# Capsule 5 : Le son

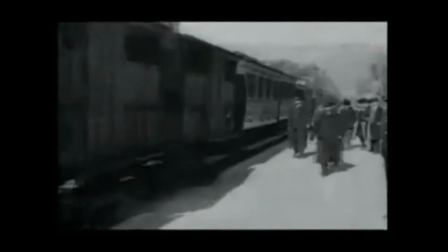0:13 Au début du cinéma, les films étaient tous muets. Mais aujourd'hui, on ne peut plus seulement compter sur une belle image, car le public est difficile à impressionner.
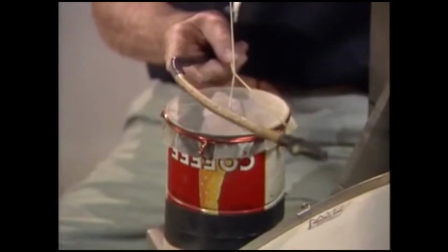0:23 Le son est un élément essentiel au succès de votre film. Plusieurs éléments en font partie.
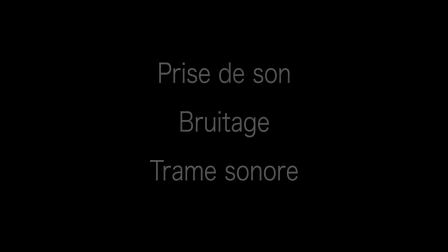0:29 Il y a entre autres la prise de son, le bruitage et la trame sonore. Tous ces éléments combinés donnent à votre film l'effet ou l'ambiance recherchée.
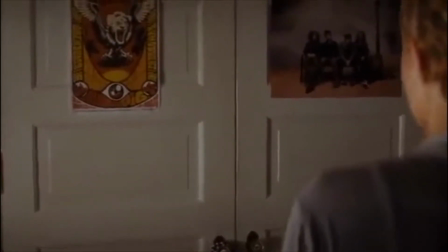0:38 Par exemple, un film d'horreur sans son est loin d'être effrayant.
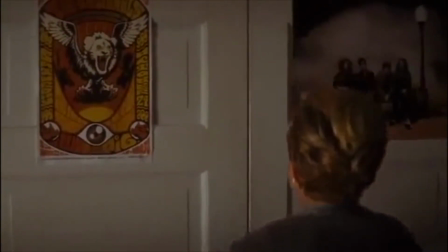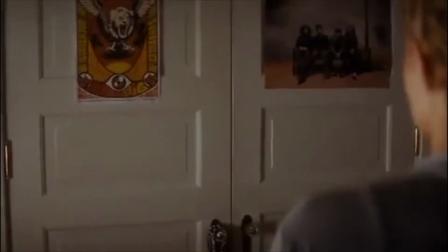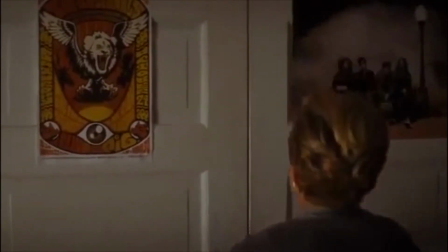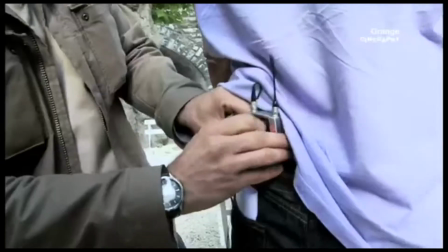0:59 La prise de son est l'enregistrement sonore fait pendant le tournage. Une mauvaise prise de son peut rapidement faire décrocher votre spectateur.
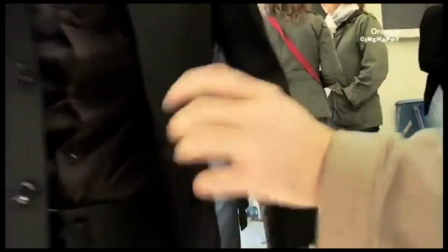1:08 Entendre le vent dans le micro,
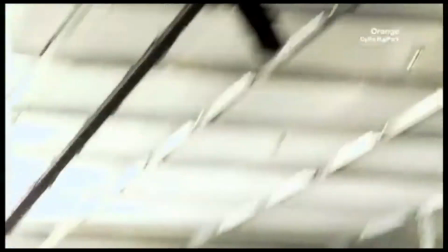1:10 des bruits ambiants trop forts où entendre l'équipe technique parler pendant les dialogues peut nuire à la qualité de votre film et à sa compréhension.
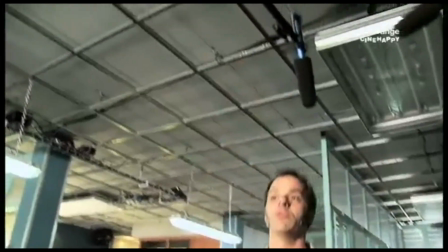1:19 L'usage de micro est donc essentiel à une bonne prise de son.
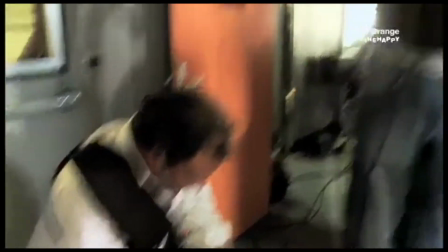1:22 Le preneur de son, pendant le tournage, s'assure à l'aide d'écouteurs que tous les parasites sonores ne sont pas captés.
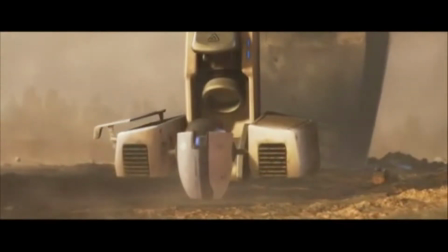1:30 Le bruitage est l'ajout de son enregistré en studio et rajouté au montage.
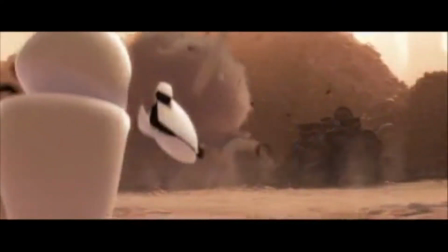1:35 À l'aide d'objets qui peuvent sembler insolites, le bruiteur peut reproduire des sons qui rajoutent du réalisme au film.
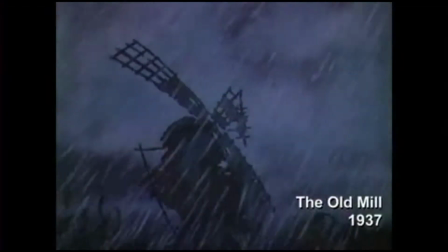1:42 Des bruits comme des coups de feu, le tonnerre, la
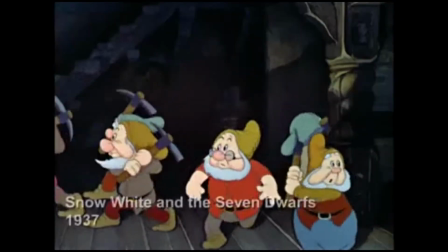1:50 sonnerie du téléphone et même les pas de quelqu'un qui marche sont souvent du bruitage ajouté au montage.
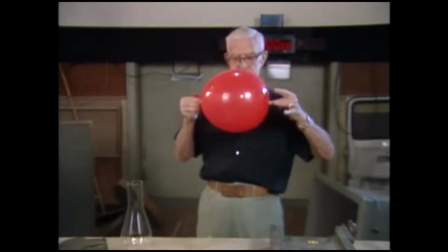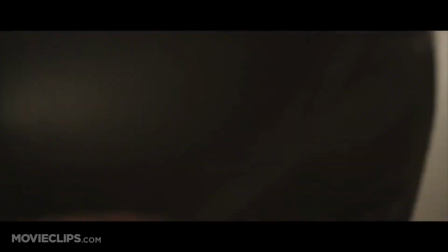2:03 Voici quelques exemples de sons d'oublés qui ajoutent vraiment un cachet à une action.
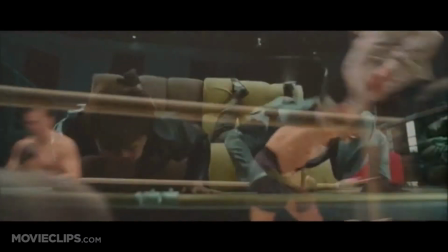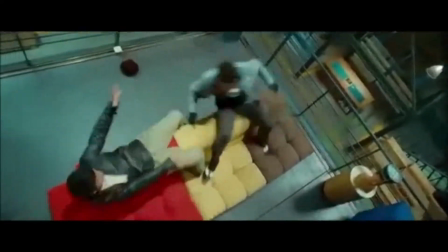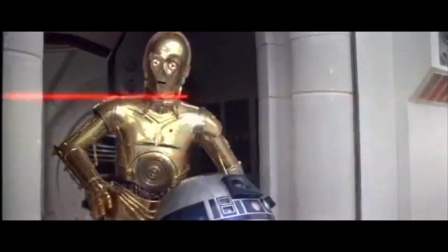2:20 Un bruiteur peut même inventer des sons pour quelque chose qui n'existe pas, mais qui peut être essentiel dans un film.
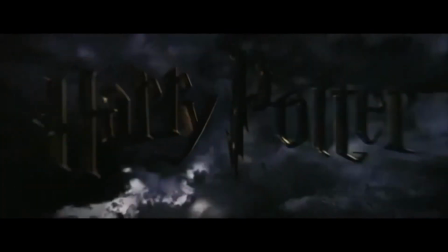2:32 Finalement, la trame sonore est ce qui donne l'ambiance d'un film
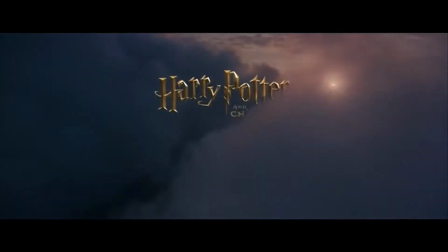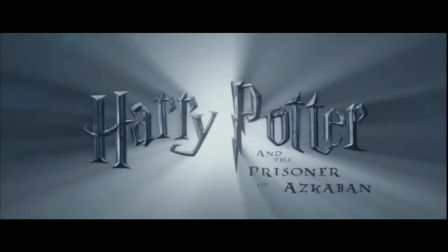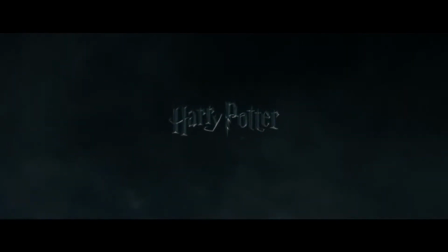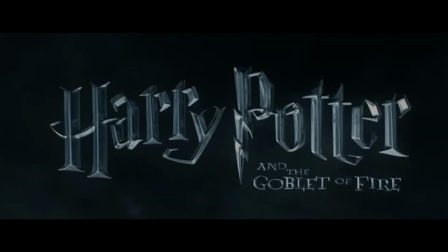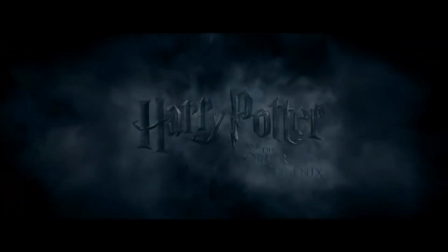3:14 Plusieurs grands compositeurs y travaillent d'arrache-pied pour arriver à rendre la vision du réalisateur
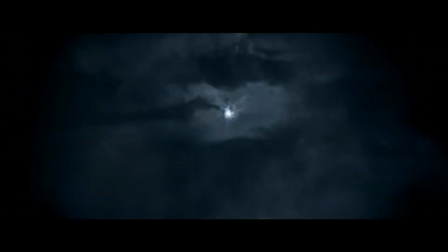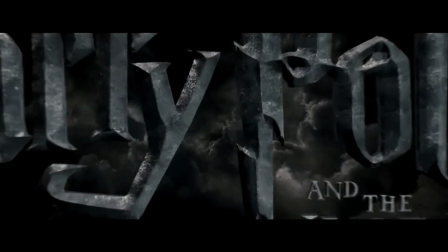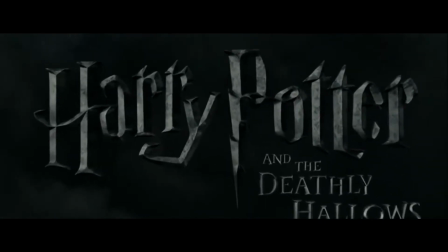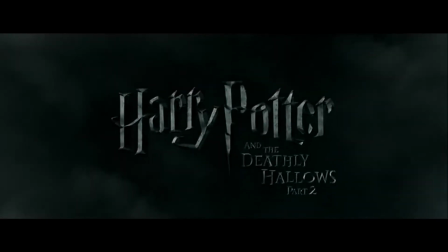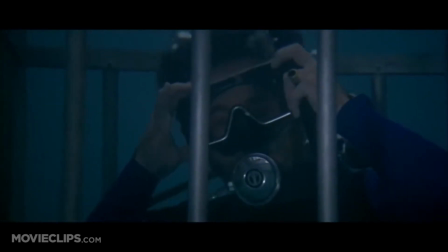4:14 Vous n'avez probablement jamais été en présence d'un requin, mais il suffit d'entendre ces deux notes pour vous l'imaginer